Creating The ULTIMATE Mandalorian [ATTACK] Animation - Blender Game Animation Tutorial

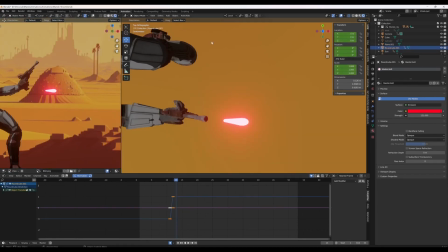[4:06]
I also adjusted the scale on the screen to give it a slight smear as it shot across the screen.
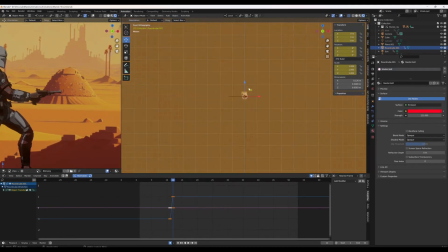[4:12]
Pun intended.
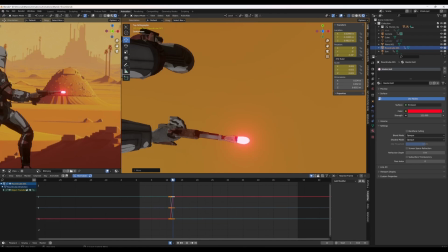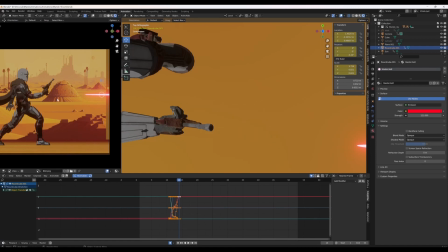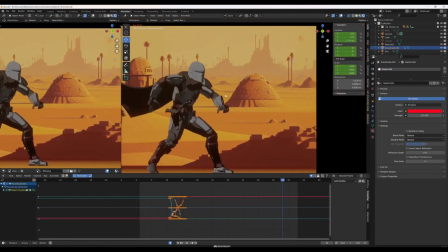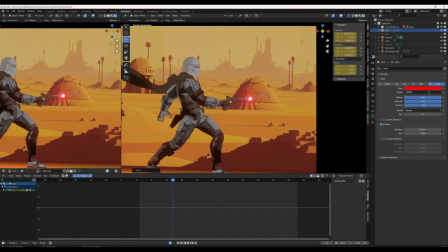[4:35]
The last little thing I added was a red light to the scene and animated its intensity. I kind of wanted this to act as an impact frame but for a good.
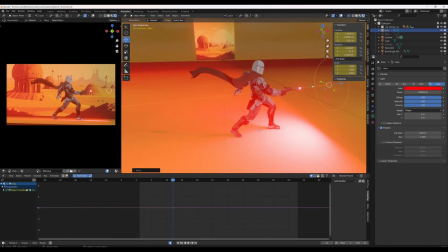[4:44]
So I had the first frame be really really super bright and then slowly fade off as the bullet slid across the screen.
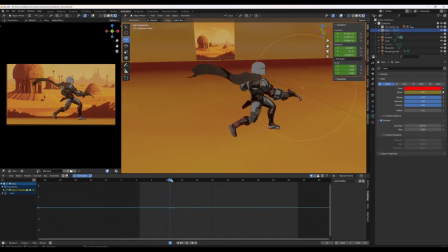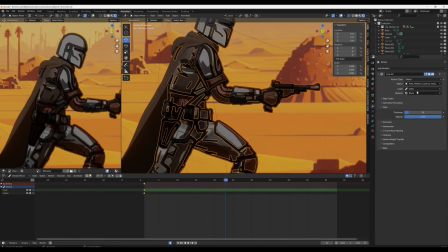[5:01]
And after all that the animation was done. Now I'll be posting a full time lapse of this process so you can see exactly what I was doing and where.
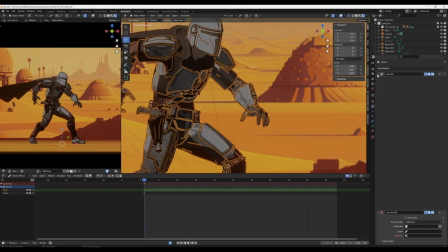[5:08]
And if you like what you saw please give this video a like and consider subscribing if you want to learn how to animate in Blender.
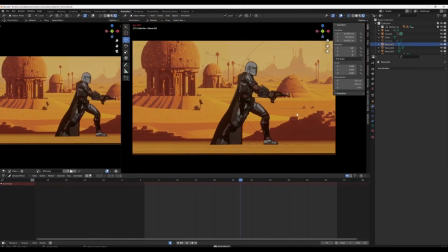[5:14]
Thanks for watching everybody and I'll see you all next time.